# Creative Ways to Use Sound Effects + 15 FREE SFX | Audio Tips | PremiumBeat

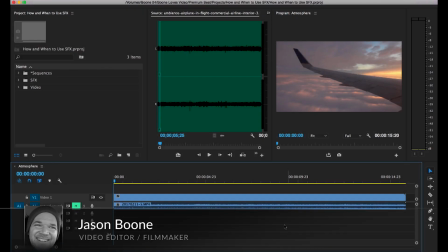(0:00)
What's up everybody, Jason Boone here from PremiumBeat.com. Let's have a look at 3 ways you can use sound effects to help enrich your next project. So for my first example, I'm going to show you how to use ambient sound effects to create an atmosphere for your environment on your clip.
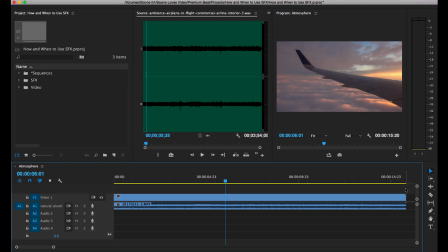(0:18)
So ambience is simply the background noise of an environment. For here, I'm going to be using, as an example, a clip from the inside of an airplane as it's flying, so we want sounds of the interior of an airplane. But really, I think this is where great films shine.
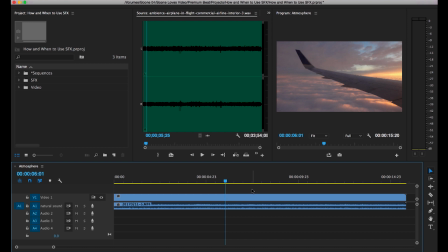(0:34)
If the sound mixing and the sound design is done well and sound effects are used well, you won't notice them when you're watching the film. It will simply draw you into the story, whether it's a documentary or whether it's a narrative film. Like good video editing, good sound effects should really go unnoticed to the viewer.
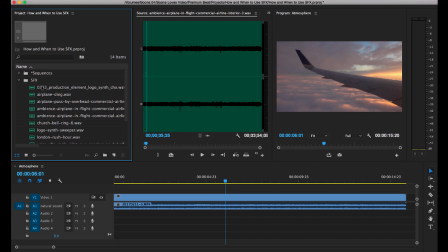(0:51)
So, I've already downloaded a group of sound effects here from PremiumBeat.com, and I have all kinds of different elements here. But first, let's listen to what we have on our clip, which was picked up by an internal mic of a consumer level camera here.
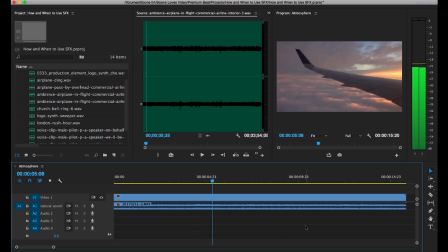So you hear a baby crying, but aside from the baby, it sounds okay, but unfortunately we had that baby crying. And so let's see what I can use here from the sound effects I downloaded from PremiumBeat.com.
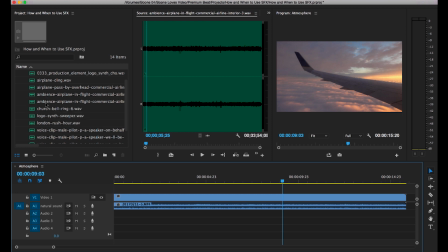(1:25)
So I have 2 ambient tracks here I'm going to enlarge this panel.
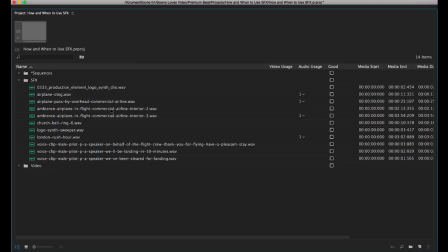(1:32)
2 sound effect clips here of the interior of a commercial airliner. So let's drop one of these in and have a listen.
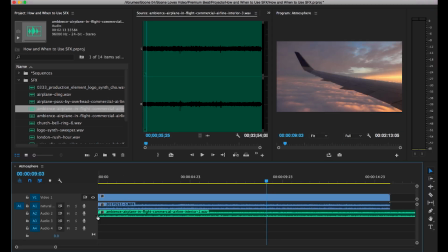(1:38)
I'm going to grab the first one, drop it on the track here, and I'm going to mute our natural sound track. So that one's not bad. Let's have a listen to the other one. I'm going to mute the previous one.
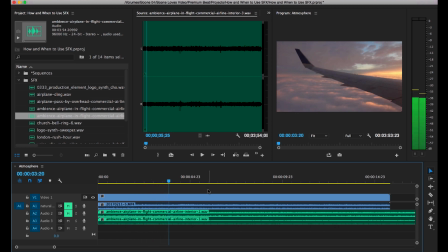Very good. I'm going to go with the second one. So delete. Bring this back up.
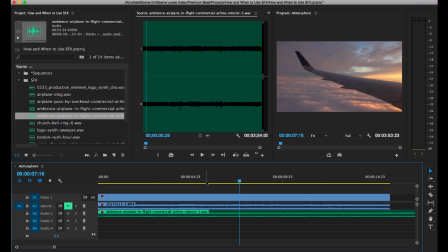(2:10)
So we have our ambience now, and I'm going to add just 1 or 2 other clips to really create our environment. I have an airplane ding here. Let's go ahead. Looks like there's 4 dings.
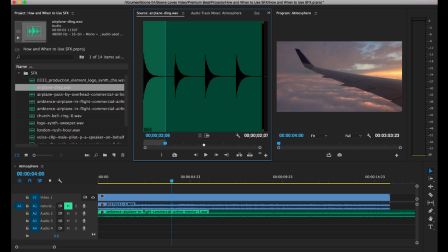(2:25)
I'm going to go ahead and select an out point and drop in just 1. Have a listen. Okay, not bad. Now, I also have some voice clips of the pilot speaking.
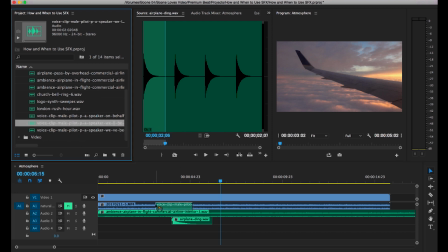(2:42)
So let's drop one of these in directly after the ding.
We'll be landing in 10 minutes.
Not bad. And then I could go ahead and mix this to how I want it. I don't want that being as loud as it is, so.
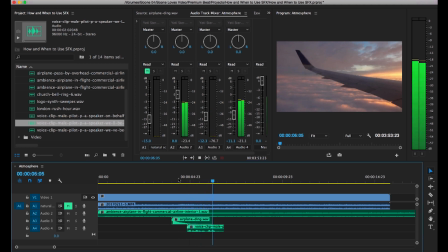(3:01) We'll be landing in 10 minutes.
So there you have it. In just a few minutes, and with 3 simple sound effects, we've created a great ambience for the interior of our commercial airliner.
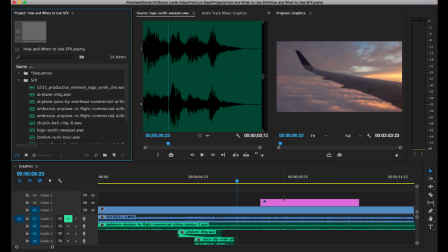(3:12)
So now I want to show you another way you can use sound effects, which is in conjunction with graphics. In particular, I'm going to be using a text graphic here. So let's say I'm working on a travel show. This is my opening shot of the show, and I want to have the title graphic come in of this episode, which is London.
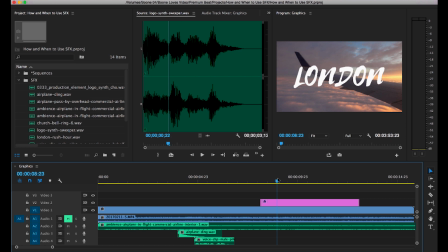(3:28)
I've already created the graphic here. Now, just as I've used these sound effects to create the ambience, however you want to pronounce it, I'm going to use these to help reveal a graphic.
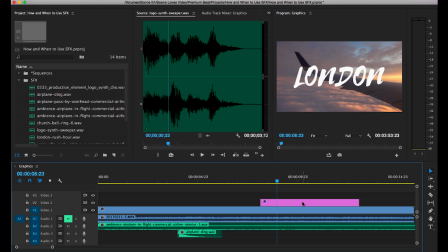(3:42)
So I'm going to delete our pilot talking, and I'm going to bring this graphic and line it up with our airplane ding. And now watch. We've used a sound effect to help reveal our graphic. Really short and simple. And a note on this.